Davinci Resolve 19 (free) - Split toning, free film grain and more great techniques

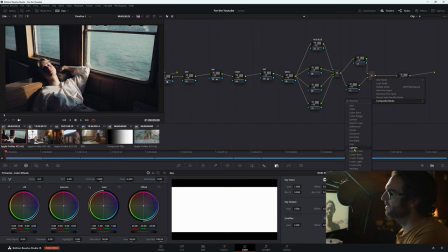[16:28]
So just go to composite mode and then come down to the lighten. Lighten is the best one to do, by the way. Now, really important for me, I'm not sure other people do, but I like to turn this one into gamma linear. And to me, this gets the better result when it comes to working in that halation.
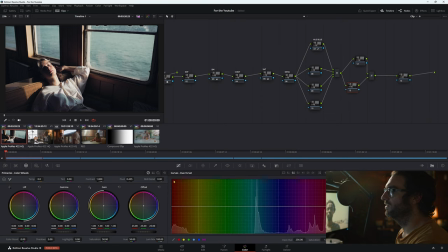[16:45]
So let's go across to our little blur versus blur here. We're going to ungain it, then we're going to pump up the red, okay, and a little bit of green, mostly red. Just leave blue as is, that's fine. So if we look at our image here,
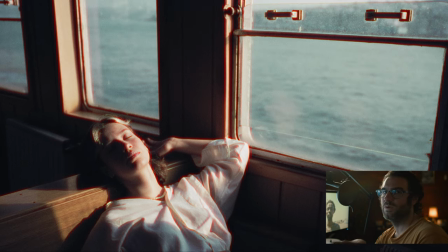[17:01]
obviously it looks completely awful because that halation is going everywhere, so we need to back that off in terms of where it's hitting.
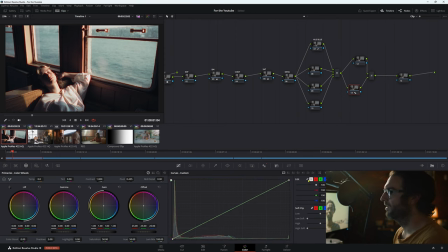[17:08]
So we're going to go to our curves here, we're going to gain it, and we're going to bring it right down, this right down. I'm going to say about there looks pretty good. Just make this a little bit bigger and clips off.
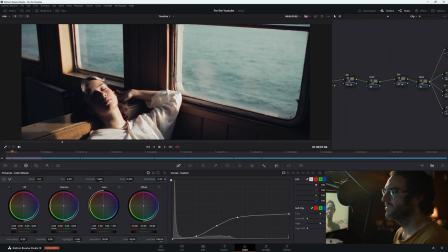[17:26]
And we're just going to actually take some mid-tone detail out too, because I want a kind of a soft halation look.
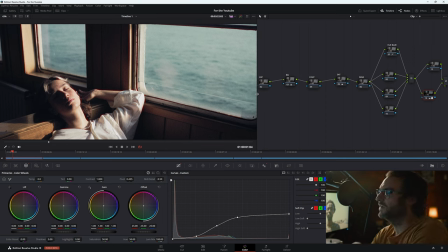[17:32]
Now, when it comes to halation, the way I like to do it is I like to go too far. Then I like to use my key to back it off.
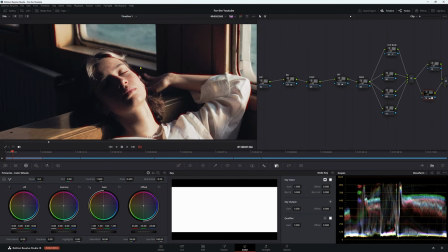[17:39]
So again, let's go to our key here and let's go a little bit closer on our image here and just bring it down ever so slightly.
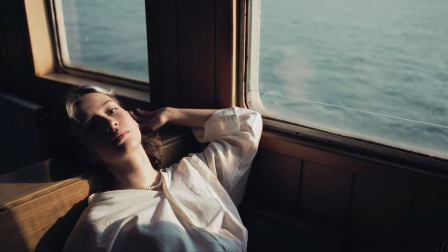[17:50]
So we have a nice soft looking image, and that halation is giving that nice red outline. So again, if you want to back that off, you can either use the key or you can go back to curves and make it even more selective when it comes to where it's going.
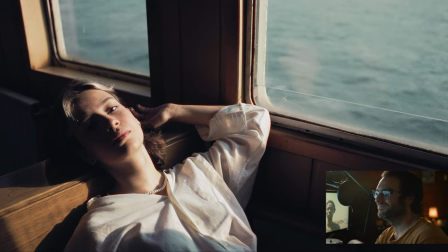[18:05]
But that is the free version of the halation in the free version of DaVinci Resolve, and I think it looks really good.
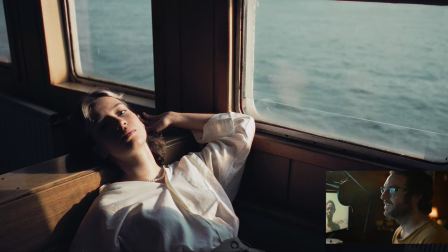[18:11]
I'm really happy with the way it looks. Now you might want to do some more. I would probably say go back and change a few things with it, make it a little bit softer, maybe change that red color to make it like a little bit different.
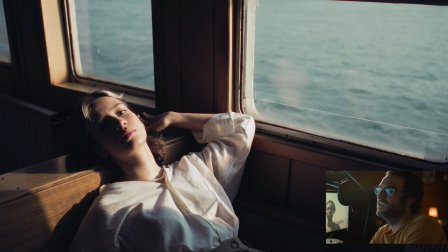[18:25]
But all in all, this is a really nice start when it comes to the halation and just a few little tweaks, and I think you'll get a really good looking image.
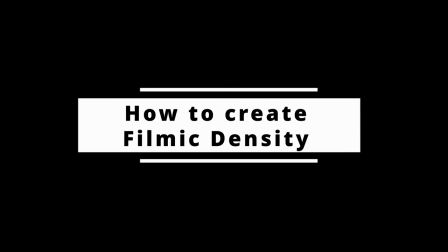[18:33]
The last thing we're going to talk about today is density when it comes to Resolve.
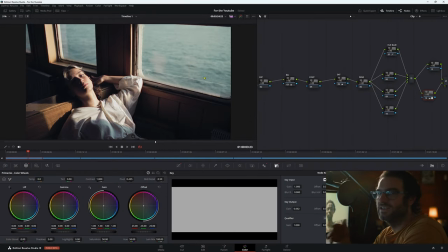[18:38]
Normally when I do density in Resolve, I'm using a DCTL, but of course we're not doing that today. So I'm going to show you a different way.
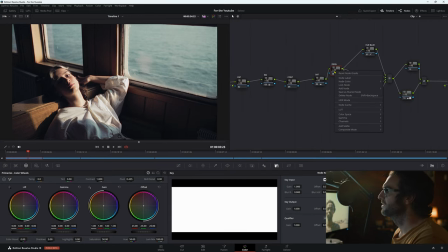[18:45]
So in our little node here, which is written as dense or den ends, we're going to go to this node and we're going to right click. We're going to go to composite mode and we're going to change this to luminosity. Now, when you change that node to luminosity, all you're actually doing is changing the brightness in your image.
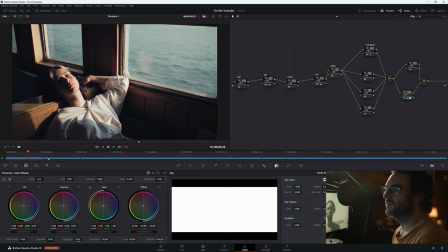[19:04]
You're not changing the colors. So what we can do is go to RGB here and make this a little bit bigger.
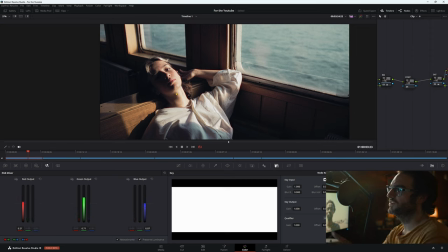[19:13]
And then we're going to go to monochrome. So as you can see, we're not black and white because we're only changing light. So if we're pushing up our red here, we are increasing the brightness of that color. Now if we bring it down, we're getting a denser, richer color.
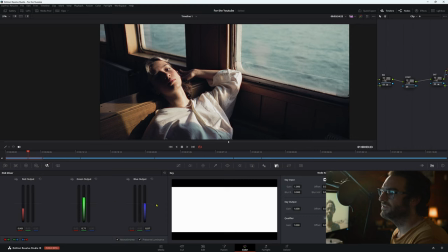[19:32]
And the same goes with our blue and our green. So we don't want her to be completely dense in terms of color. We want it to be in a nice place.
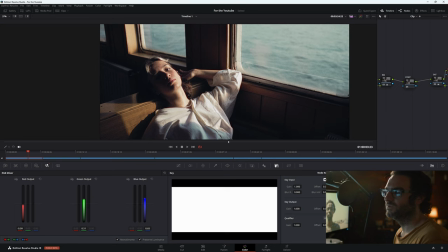[19:48]
So I think this image here, I would have to say, is already sitting in a good place, so I wouldn't go crazy with it, but we can just have a look.
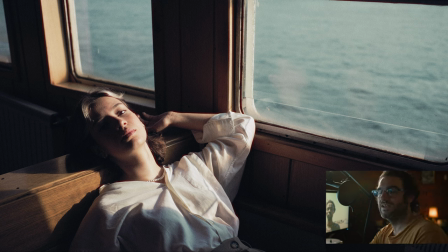[19:57]
So let's go full screen. So this is before we've done that density trick, and then this is afterwards.
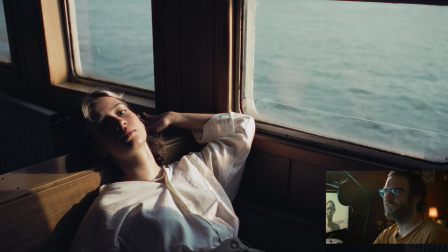[20:02]
Now we've probably gone a little bit too far with it. I think her skin tone's probably a little bit too darkened down, but density is a really interesting one. I would say experiment a lot with it and find out what you like. Now, again, this is probably a little too much, but for me, that's okay.
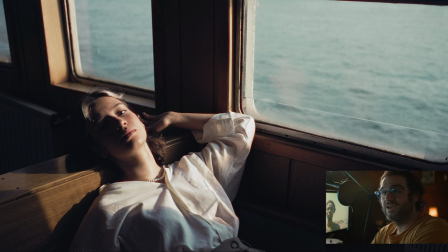[20:20]
We can go back and we can change stuff later on. So that is everything that you can do inside Resolve, or a little bit of everything you can do. Now, for this grade here, you'd want to go back and do some more adjustments, maybe add some different contrast in.